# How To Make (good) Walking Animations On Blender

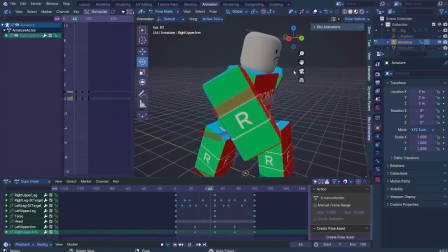So now, yeah, see, it's not really symmetrical, and that's what you want.
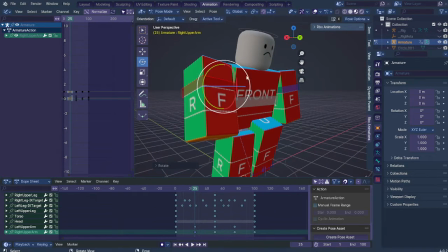You don't want it to be symmetrical, or else it will look robotic, unnatural, and all of the above.
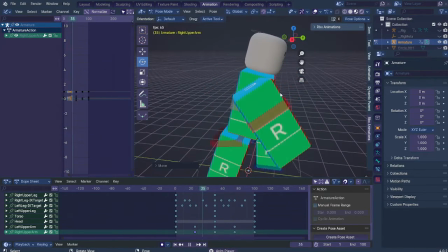So now you kind of see, like, it has kind of some swing to it.
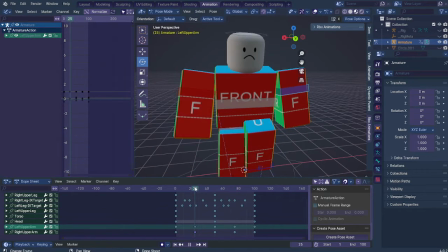That's cool. On the other arm that is going to go backwards in this motion here, you can add a more back motion. So now it has a bit of an almost cartoony vibe.
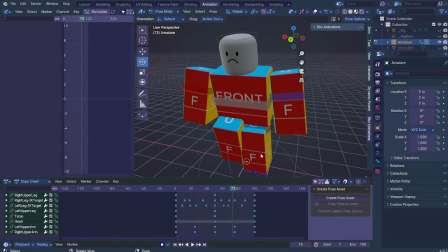You don't need to follow my instructions, of course, but you know, if you clicked on this video, that's because you want to follow my instructions. You know, obviously, because I'm such a good teacher. Anyways, copy, well, the keyframes here, copy those, and paste them here.
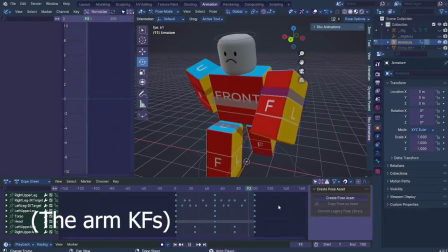so that it does the same thing as, you know, here.
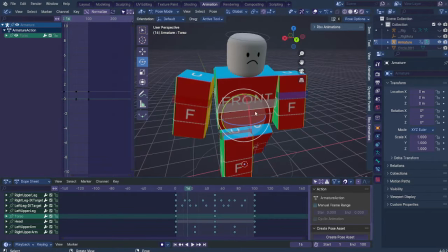Now, for the most important part of this, you want to kind of move the torso up in the...
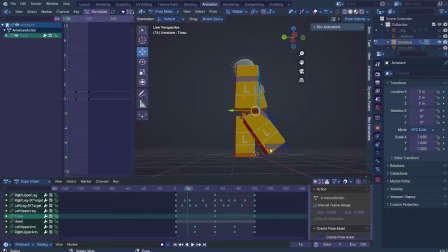You want to move the torso up in this section here. Notice how this foot here is moving up, and the other one is forcing against the ground. That is where it's around this bit that you want kind of the torso to move upwards,
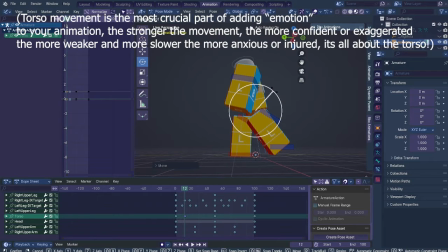and maybe have a little bit of a backwards motion.
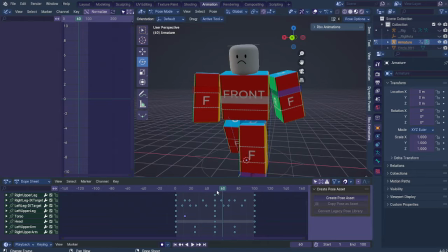So you can do the same thing here. Just go right, like, yeah, I'll just put it on 10, just rounding it up. And here,
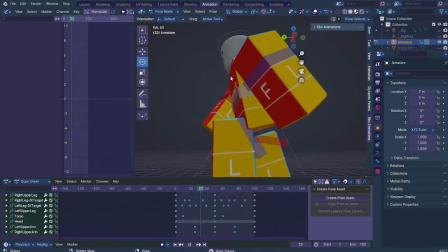you can see it's actually kind of coming along.
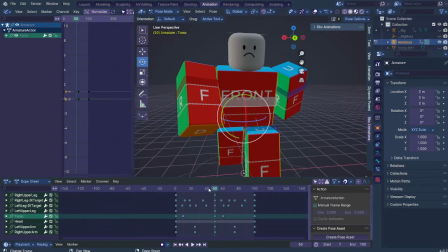As I said, this, I'm kind of, this animation is kind of giving it away more, you know, confident vibes, but you can make your walk animation any way you kind of want.
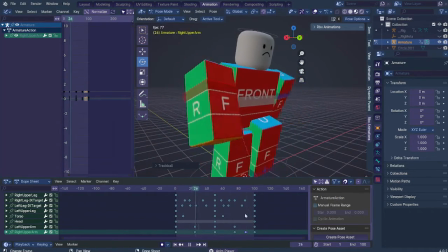I want mine to be, you know, confident and whatnot, so that's how I'm gonna have it.
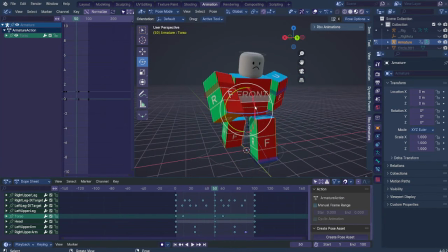And yeah, so just add as many little bits and bobs that you want. Obviously, don't exaggerate it too much, because that's just gonna look stupid. Maybe not.
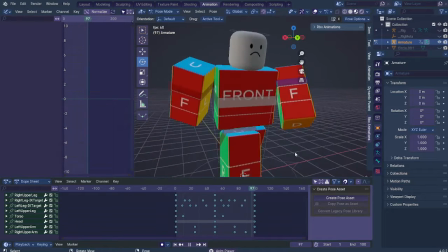Yeah, so that's a lot of the, that's a big part as well in animation, is that you wanna
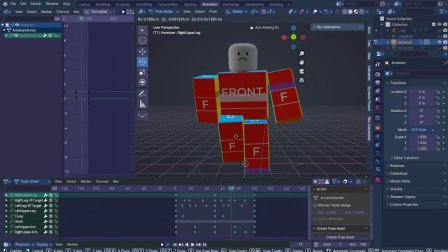really experiment. Because that's quite important in animation, is to just experiment.
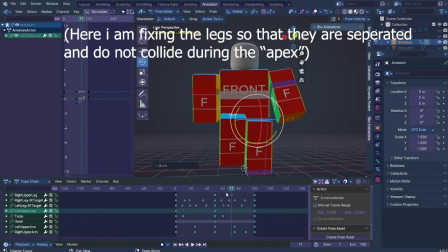Look at what works, look at what doesn't work, and just, you know, see what happens.
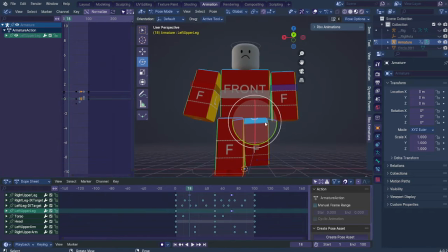For example, here the legs are way too close to one another, so I'm gonna kind of stretch them out a little bit. So you can kind of see the swaying motion here.
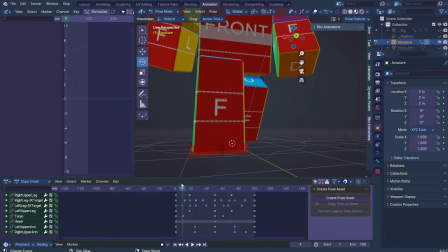That is going to maybe not be preferable for most people, so, you know, just try and keep it straight
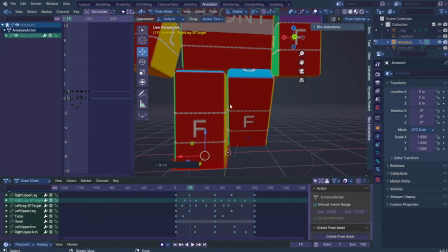while also not touching the upper leg.
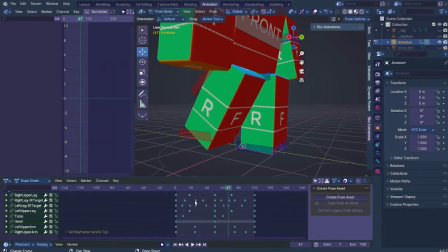Now you don't actually notice the swaying motion much, but you do notice that it slows down, so if that happens, just, you know, fix it.
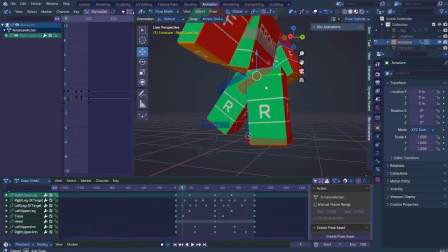On the, using the top leg constraint, whenever you have any kind of force being put, just kind of make it have a bit of a little bit of a tremble, I guess you could say,
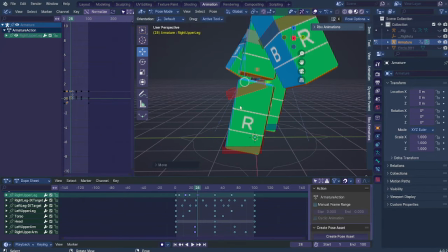so that it kind of shows off the fact that there's force being put into the leg,
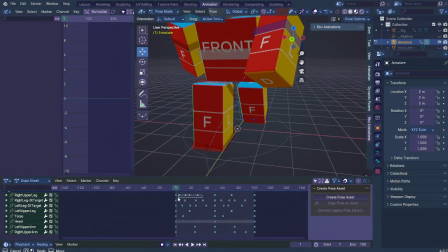and you know, do the same thing for the opposite. So copy that and paste it here. Maybe not. Yeah, that's a bit weird.